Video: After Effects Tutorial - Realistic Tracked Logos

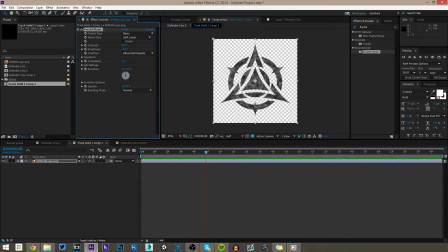4:04 Turn the contrast down a bit and also turn the brightness down until it kind of looks black but has some little spots on it. And also look up roughen edges. This is just going to make the edges look a little less sharp and normal. It's going to kind of, let's see what I mean here. See how that kind of just roughens them a little bit.
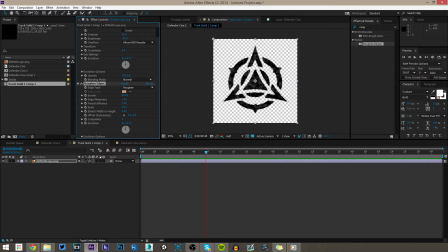4:23 Well, that's what the effect is called, obviously. Scale it down just a tad. Just makes it look a little bit more natural. So now what we're gonna do, this logo looks all right. There's a lot more we can do to it though. We're gonna duplicate that twice. And for the second one, look up vector blur.
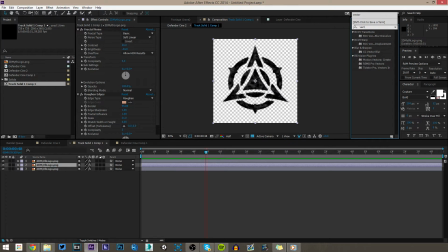4:41 We're gonna put two different kinds of vector blur on these duplicates. So I'm gonna solo this just so we can see what this is doing to it, but we got natural vector blur right here. What's it gonna do is that kinda gonna kinda make that give it a faded kind of look. See how that looks really dirty and grimy and stuff?
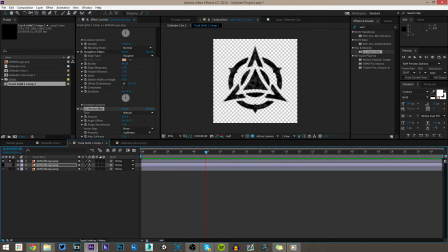4:57 So we turn that back on and then turn this off. It just kind of adds a nice little border to it. So that does look really nice. Now for this last one, we're actually going to do something else with vector blur.
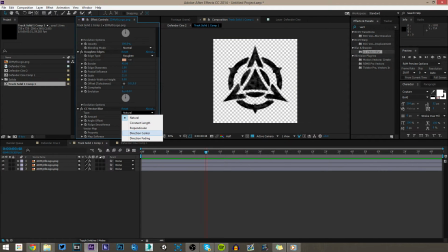5:10 And this is the one that really looks good. So change your vector blur to direction fading. I'm going to solo this just so you can see what it's doing. And turn this up a bit. Now what's it going to do? This is going to kind of fade it downwards a little bit. It's going to make it look like it's kind of like washed down by water or something.
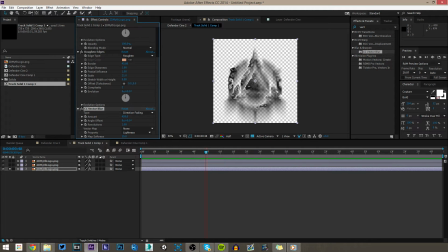5:28 I don't know. It looks really good when you're putting stuff on walls with this. But we have to change the direction of this a little bit if you want. So you can change the direction of where the little fades are. And if I turn this back on, look how nice that looks.
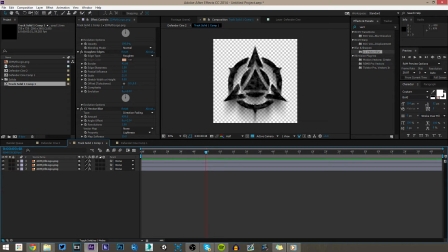5:42 So much better than just the raw logo. Now, one thing we're going to have to do now is because we have this vector blur right here, and it's actually going down a little bit farther than we can see,
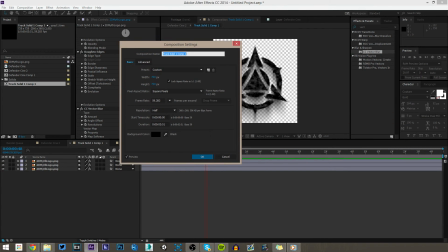5:51 we're going to have to go to our comp settings and just make our comp a little bit bigger. So maybe 2000 by 2000.
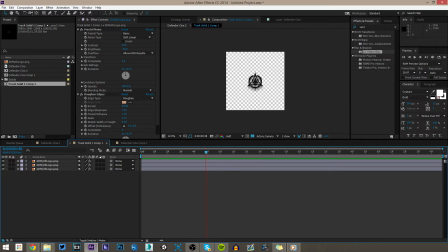6:00 Just to kind of make sure our vector blur doesn't go off the screen. Now it's way bigger than you need to make it, but it's not going to hurt.
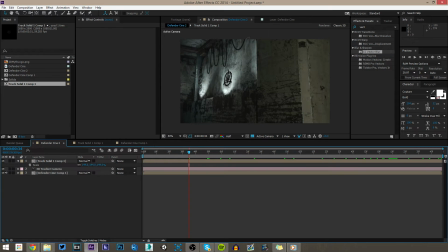6:06 So now if we come back out into our main comp, we're going to see our logo there, and that doesn't look pretty good. Doesn't look amazing or anything. I'm going to scale this up a little bit. I want the logo to be a bit bigger than it is, and we're going to position it upwards just a little bit.
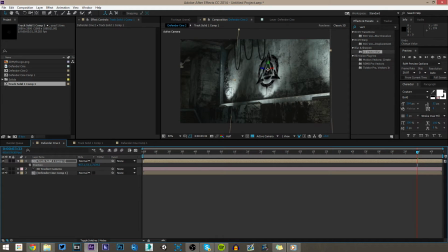6:20 Let's see. Upwards. There we go. Just so it's kind of going into the light a little bit and kind of not at the same time. Now, what we can do to make it kind of blend in with this light right here, as you can see it has some light shining up onto it. This is something we can do to make it look a little bit more realistic, so it actually looks like the light's hitting it.
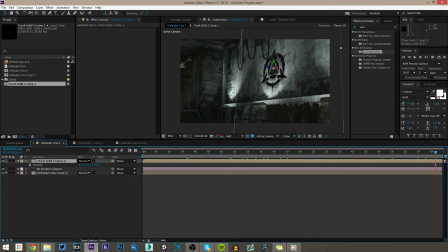6:39 Go to toggle switches and modes, and it'll bring up this thing right here, which is your blending mode. You can also right-click and go to blending modes, but I like doing this easier. Change it to overlay. Now, as you can see, it kind of blends it in with the shades of the colors in the background,
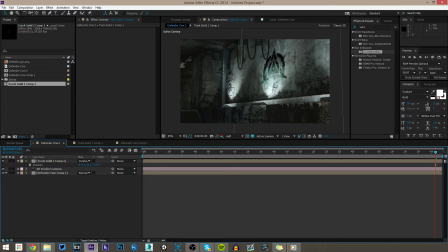6:53 and what that does is that essentially just makes it look like the light is actually hitting the logo. So that does look very, very nice. I'm very happy with that logo. So that's basically how I did the logo. Also, here, I'll go ahead and show you guys something else, because this is only at 10 minutes so far.
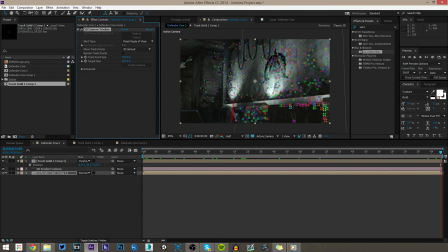7:10 How I did these little things right here with the dirt on the screen. So we want to get a point that's kind of close to one of these lights right here and just create a null. So we got that null right here. I'll move it in just a bit, maybe back in Z space a tad.
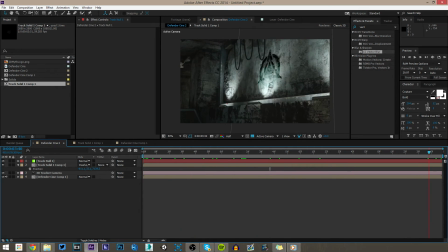7:26 All right, so we're going to pretend that null is a light, and so what we're going to do is we're actually going to make a light. So if you hit Control, Alt, Shift, and L on your keyboard, it'll bring up your thing to make a new light.
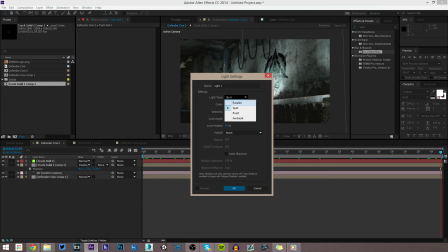7:37 You can also go up to Layer, New Light, and change it to a point light, and put the intensity at 0.
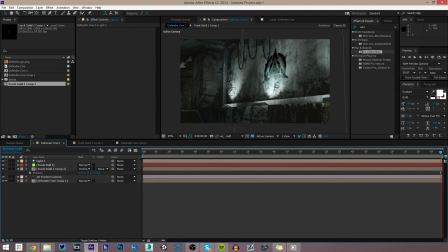7:43 We're only going to use this to kind of deal with an optical flare and make it a little bit different.
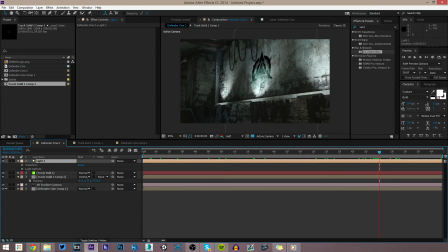7:50 As you can also see, it kind of changed this a little bit. Usually it's going to make it look a little funky, but I actually think it made it look better, so I'm pretty happy with that, actually.
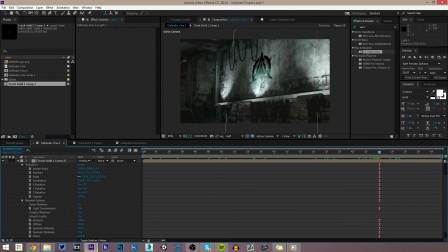7:58 And you can actually go into material options and make it so it does not accept lights, so it's just default like that. So we'll keep it like that. So we have this light here.